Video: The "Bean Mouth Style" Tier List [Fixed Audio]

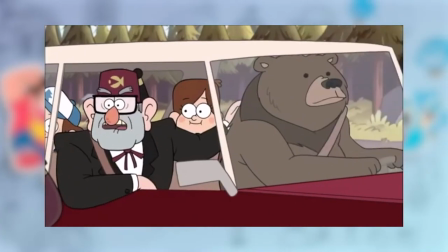[0:00]
If you've watched a cartoon in the past decade or so, you've probably seen this, or this,
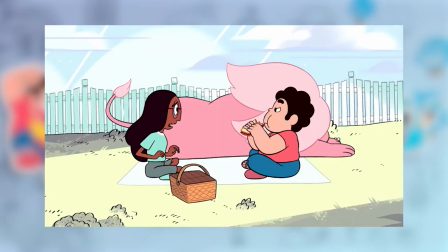[0:07]
or even this, and thought, what's with all these shows looking similar with all these bean heads and mouths?
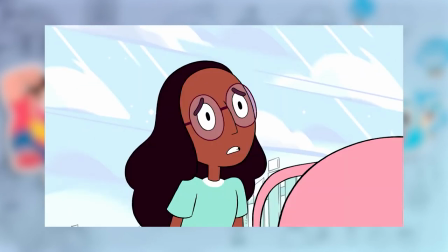[0:14]
Well, you've just found yourself in the middle of an animation art movement.
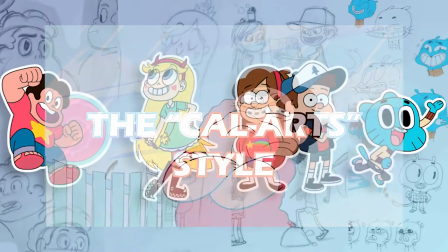[0:19]
Many refer to this art movement as the Cal Arts style, but I find that name useless,
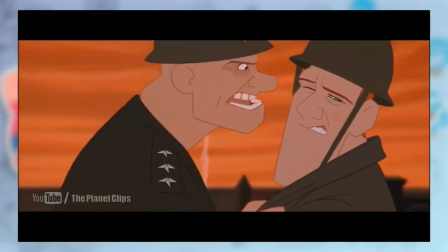[0:26]
mainly because it was initially used by John Kay. to describe how artists that came out of CalArts in the 90s had a very Disney-influenced style,
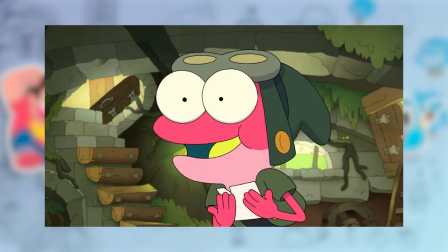[0:35]
see the Iron Giant. How this was attributed to cartoons in the 2010s is beyond me.
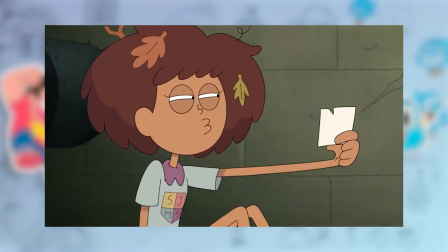[0:41]
Generally, I prefer to call it the Beanmouth style. So for the purposes of this video, what is the Beanmouth style?
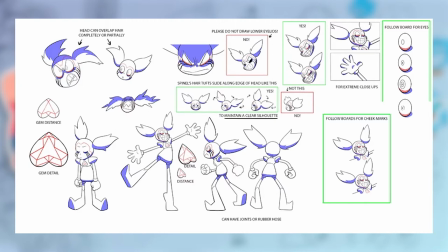[0:49]
It is an art movement that emerged in the 2010s, characterized by using simple rounded shapes for describing character anatomy,
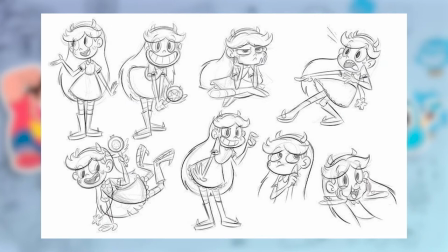[0:58]
like using tubes and ovals for describing limbs, and more infamously using a bean shape for a lot of characters' heads.
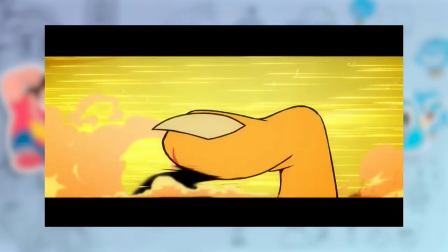[1:05]
It's a very efficient style that lets characters squash, stretch, and smear without too much trouble.
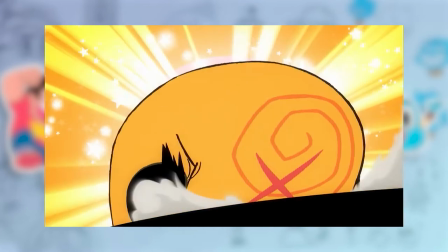[1:11]
In the right hands, it can be used to make crisp animation that flows well, and can be used to push expressions further than more naturalistic styles.
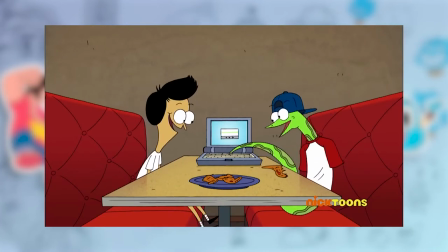[1:19]
However, when handled poorly, this style can seem flat, unfitting, or just plain unremarkable.
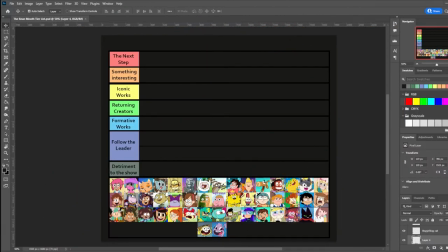[1:25]
This tier list is focused on how each show fits into this particular art movement and animation. That said, there are some shows from this era that I don't consider part of this movement.
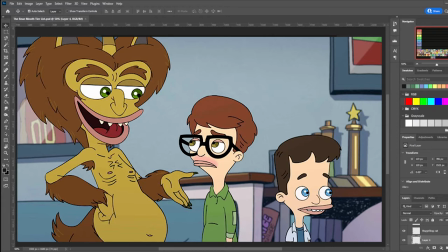[1:38]
Generally, most modern adult animation isn't this style, as they tend to be influenced by other adult animated shows,
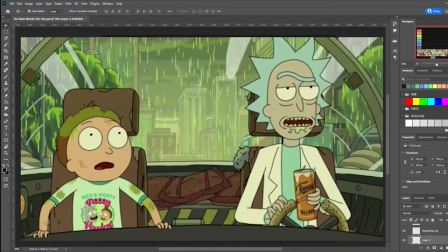[1:47]
most of which are either Family Guy, Rick and Morty, or are the creator's personal style.
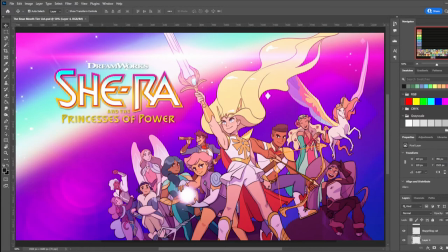[1:51]
Also, the 2017 She-Ra is not this style either, as it draws from anime and drawing styles that were prevalent in Tumblr at the time.
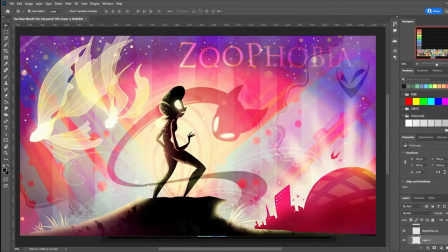[2:01]
Hell of a Boss, Has-Been Hotel, and Zoo-Phobia will not be appearing in this list either,
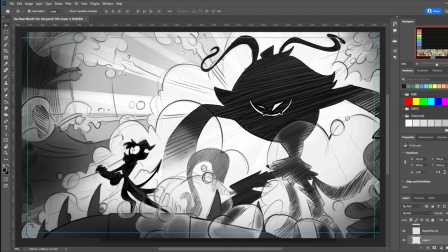[2:06]
and I have no idea why anyone would associate it with this movement aside from lumping it into the modern show bad argument.
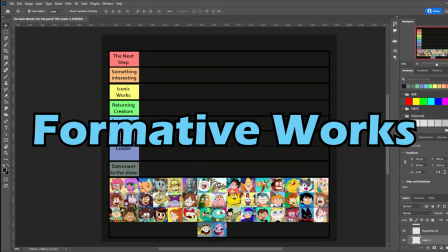[2:15]
But I digress. Let's start off with the formative works of this art movement.
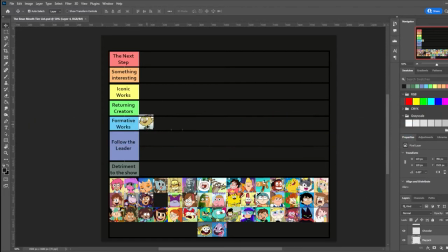[2:20]
The first two shows that are considered to be patient zero of the Beanmouth style are Chowder and The Marvelous Misadventures of Flapjack, both of which were released in 2010, mere months apart of each other on Cartoon Network.
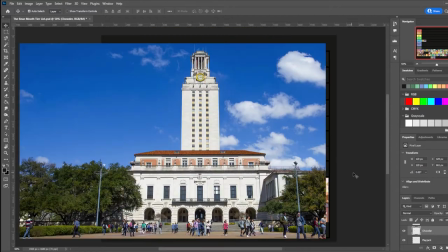[2:36]
Chowder was created by C.H. Greenblatt, who attended the University of Texas at Austin,
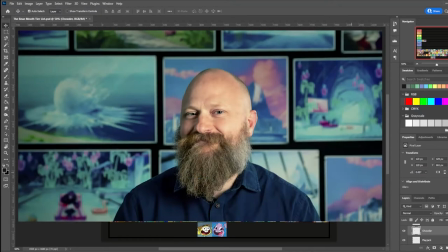[2:42]
while Flapjack was created by Thurup Van Orman, who actually did attend CalArts.
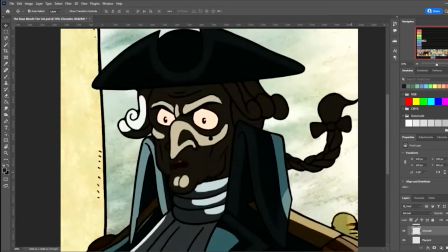[2:47]
A lot of the people who would go on to work on other iconic shows of this era also wound up working on these.
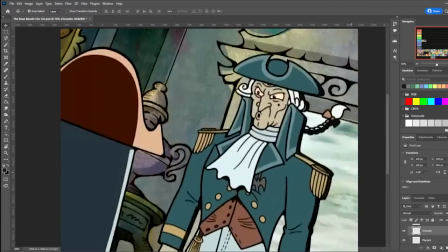[2:55]
Flapjack is a particularly interesting case given how desaturated it is compared to its successors.
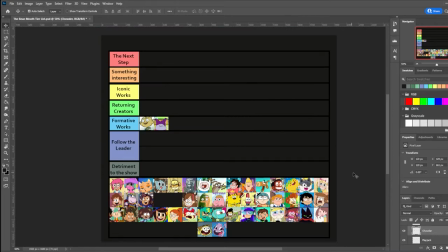[3:01]
Chowder is a bit more in line with the shows that would follow it, save for its frequent use of unmoving patterns in clothes,
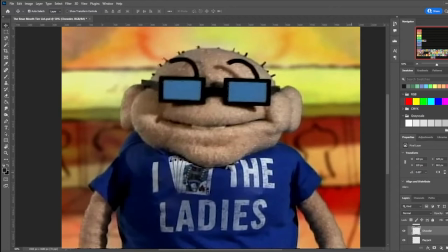[3:09]
and occasionally dipping into other animation techniques for certain jokes. though a more exaggerated
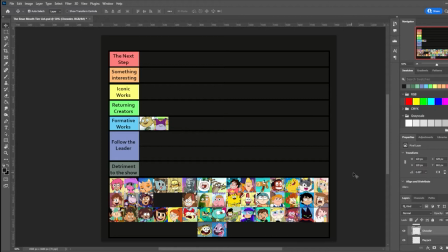[3:15]
case of the latter part would be used in a certain show in a different section. The most prolific show among this tier, without a doubt, is Adventure Time,
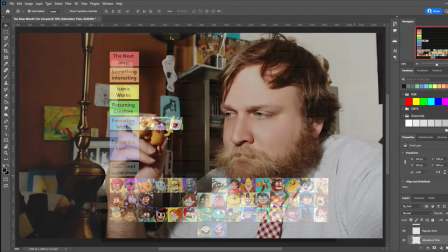[3:26]
another 2010 Cartoon Network show created by Pendleton Ward, who also attended CalArts.
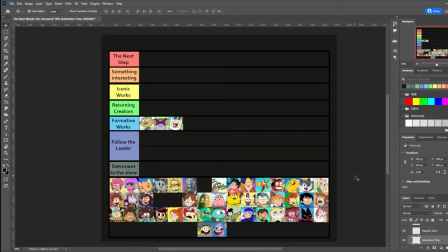[3:33]
A lot of future showrunners worked on Adventure Time, and a lot of the broader aspects of Adventure Time get carried over into other shows, Like how the show looks all bright and cheery, but once you start delving into the deep lore,
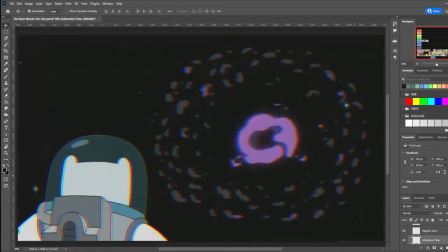[3:50]
you find that some crazy shit happened in this world.
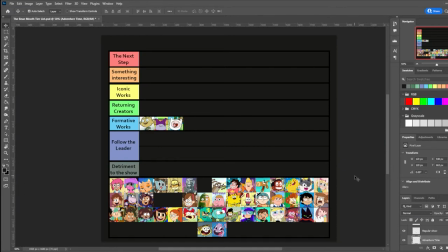[3:54]
Speaking of colors, this show's bright primary focus palette and character construction would define a lot of its successors.
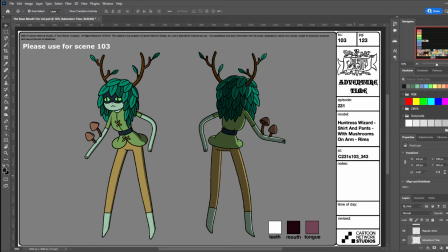[4:02]
That said, there are certain visual elements of Adventure Time that are unique to its creator's shows.